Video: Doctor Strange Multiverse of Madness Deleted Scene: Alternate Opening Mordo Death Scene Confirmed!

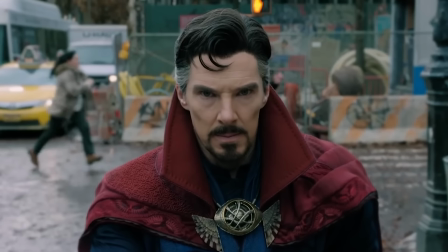Welcome back to New Rockstars. I'm Erik Voss, and Doctor Strange in the Multiverse of Madness originally led off with a shocking opening sequence that would have given us
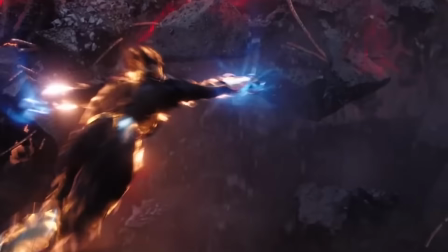Mordo, but like every wishlist cameo who got FaceTime with the Scarlet Witch was promptly met with a what face,
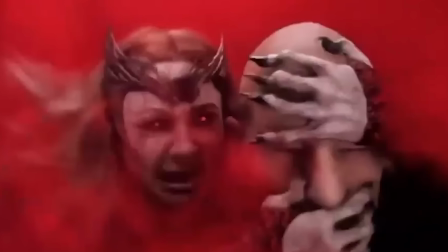as Wanda learned a lesson from the guy who took everything from her and went for the head again and again and again, apparently in this movie. Yes, friends,
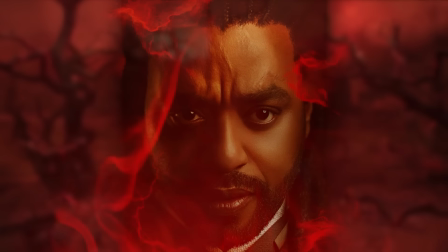Mordo beheaded in a removed opening scene of this movie that would have better explained Mordo's too many sorcerers ending to the 2016 film,
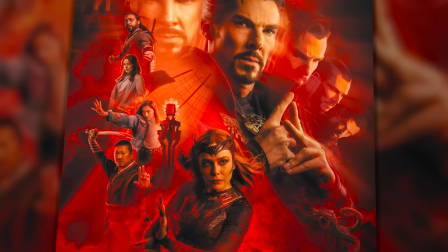Strange's awkward recap in 838, and some mysterious promo imagery that was left out of the theatrical cut. And this video is sponsored by Storyblocks, more on them later. So I'm gonna explain what this deleted alternate opening was, and actually show you what it would have looked like, since they teased more of it than we realized in the marketing.
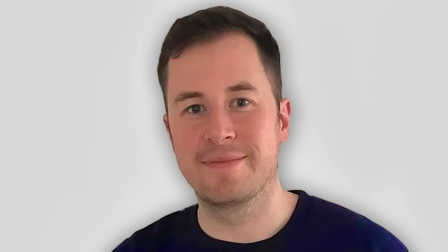Now this comes to us by the way of our friend Paul from the Heavy Spoilers channel, my UK variant, whom I occasionally dreamwalk into, or let him dreamwalk into me. Don't ask, it's too sexy for YouTube. But the man has an inside source confirming that Multiverse of Madness did indeed include,
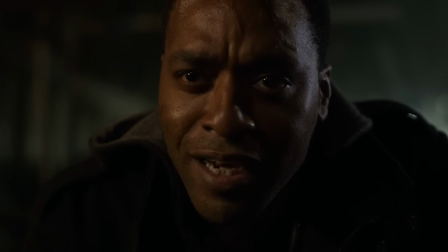at some point in the post-production process, a sequence with the 616 Mordo facing 616 Wanda.
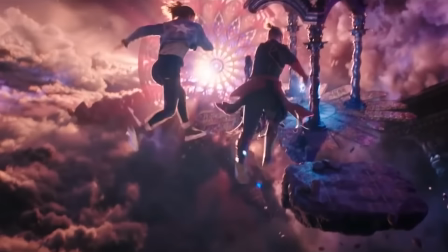Now you remember the theatrical cut of this film opens with the fantastical imagery of the Gap Junction,
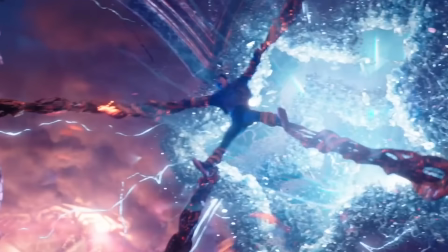as Defender Strange and America Chavez flee a ribbon monster, one that we later learn is being controlled by Wanda.
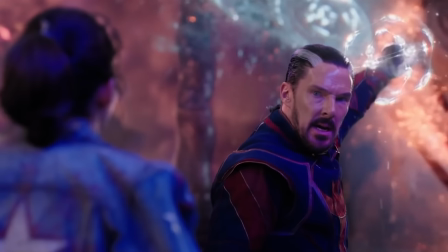The action is heart-pounding, so no complaints,
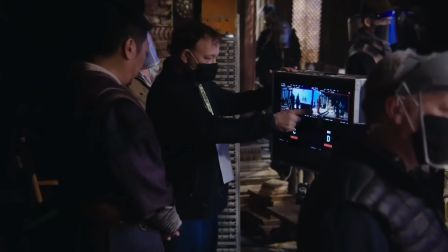but you may have felt it might be a little out of character for Sam Raimi and Michael Waldron to open this film with neither of the primary lead characters,
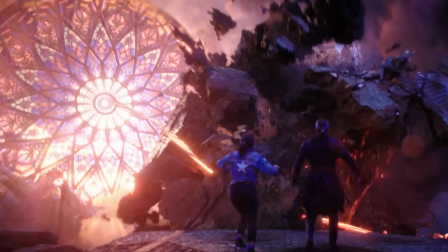with a CGI spectacle that doesn't quite match the themes and the tone for the rest of the film.
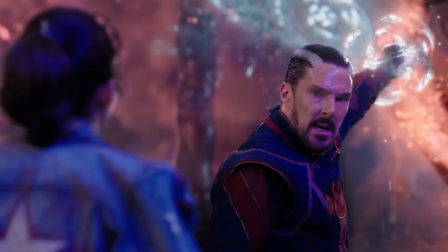Like, it's a kind of fun sequence that works great in a first act to set the stakes and yank you into the story,
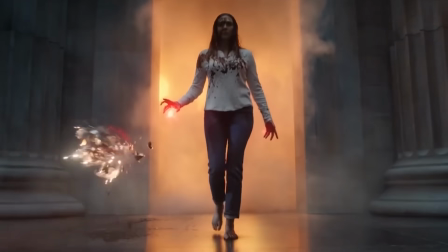but as a prologue to a horror film with massacres and morals being delivered by corpses,
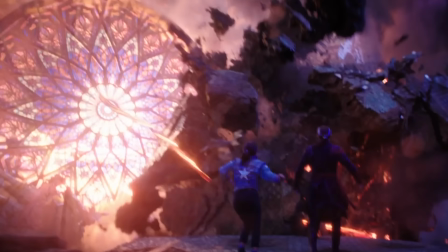this sequence felt a tad Candyland. In fact, for the whole opening 15 minutes of this movie, we just assumed this Gap Junction sequence might have just been a dream of 616 Strange.
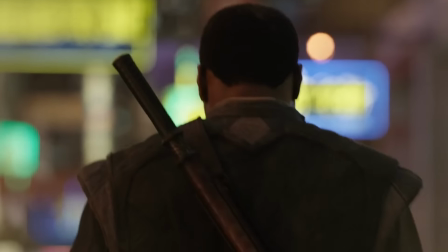Add this to the fact that the movie weirdly glosses over Mordo's arc from the 2016 film when he broke away from Strange and Wang and was last seen slaughtering, hobbying wizards.
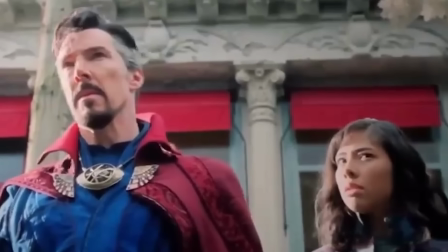Too many sorcerers.
Strange references this when he and America meet the 838 version of Mordo.
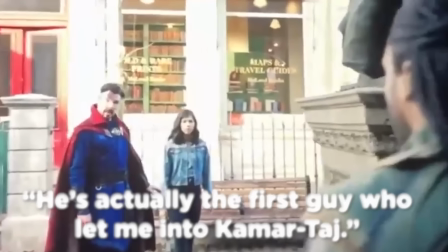Strange says, "He's actually the first guy who let me into Camartage, and then he snapped and dedicated his life to try to kill me."
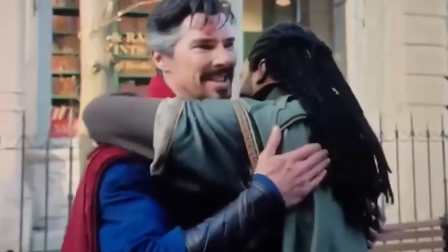They stare each other down, then, surprise, 838 Mordo greets him with a warm hug. This scene feels like a punchline to a setup we never quite received.
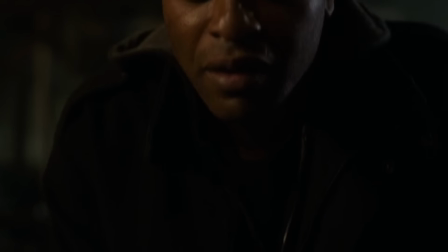Structurally, there probably should have been some story beat that tracked Mordo's anti-sorcerer crusade to cast him as an anti-magical Avenger villain,
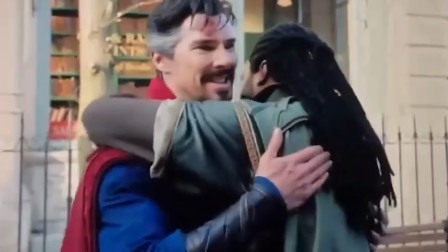so that his hug with Strange in 838 would pay off as a satisfying reversal.
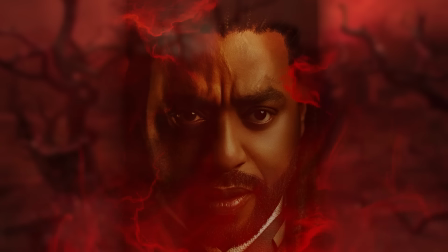But according to this new report, such a story beat was indeed part of this movie originally, but removed.
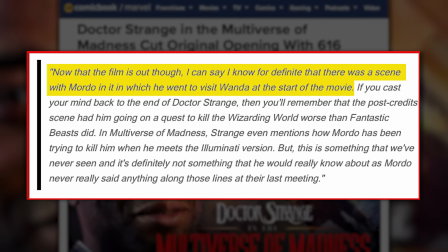Reportedly, Multiverse of Madness originally opened with Mordo tracking down Wanda to her residence in that corrupted orchard to punish her for what she did in Westview.
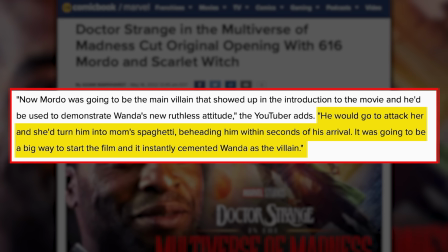And then, almost immediately, Wanda beheads Mordo, imprinting her to us as a cruel villain.
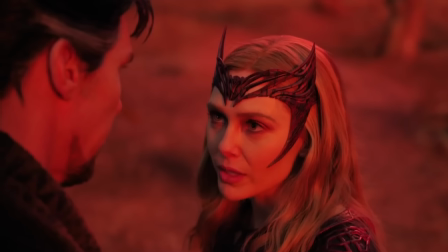And this whole story to be as much about Wanda's actions as it is about Strange's actions.
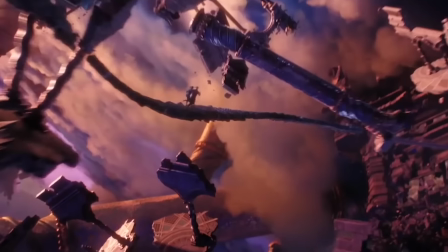And then that would have led to the minion that the Scarlet Witch puppets, the Ribbon Monster, chasing down Wanda's target, America Chavez.
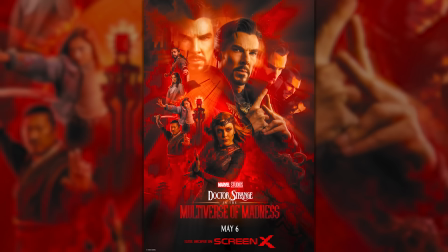Now, this deleted opening scene was actually hinted at in an official poster for the movie released by Screen X. In the bottom right,
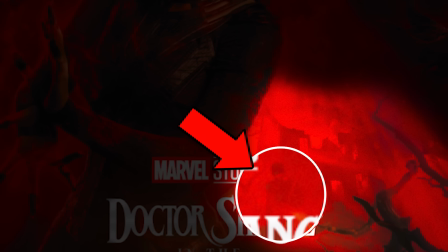the ruins of a house, Mordo walking up to it with a sword strapped to his back, and Wanda peering out at him from the window.
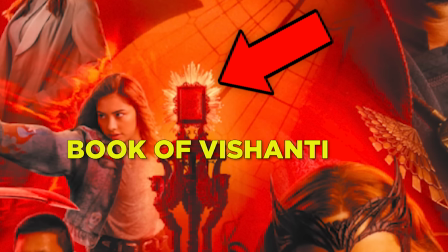This poster was also the one that gave us our first clear look at the Book of Ashanti, so these artists seemed a bit more liberal with their depictions of the opening act of the film.
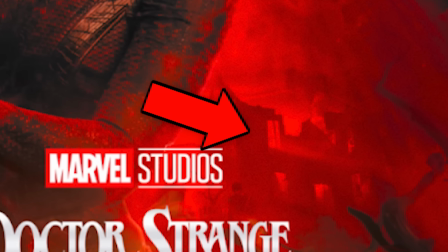Now, this is the same broken house that we saw in the background of Wanda's orchard,
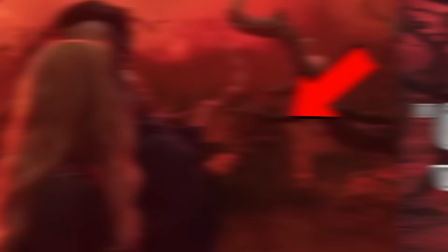a set piece left as a mysterious loose end pointing at what exactly Wanda was doing in this location.
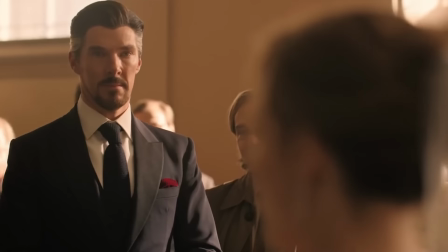I've also been having a bit of fun with how the very first teaser for this film included that shot of a random crow squawking at us, a shot that was never in the film.
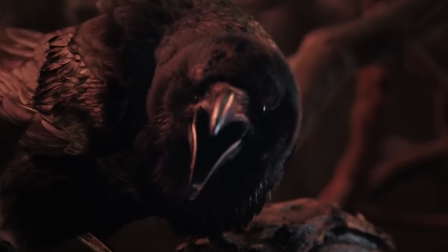But when you look closely at this shot, the red lighting around the bird, this was probably some tone-setting spookiness from this removed opening sequence with Mordo.
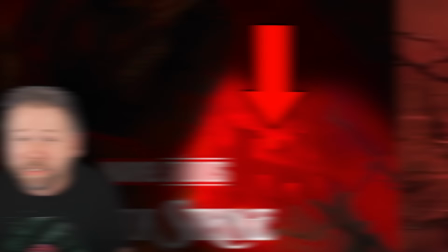Now, this opening sequence likely would have confirmed where exactly this orchard is. Now, one could assume this ruined house is the same cabin Wanda was in the WandaVision post-credit scene,
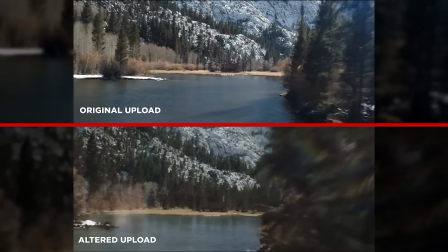a scene that we now know Marvel re-edited a few months after the initial upload, changing the trees that surround the cabin.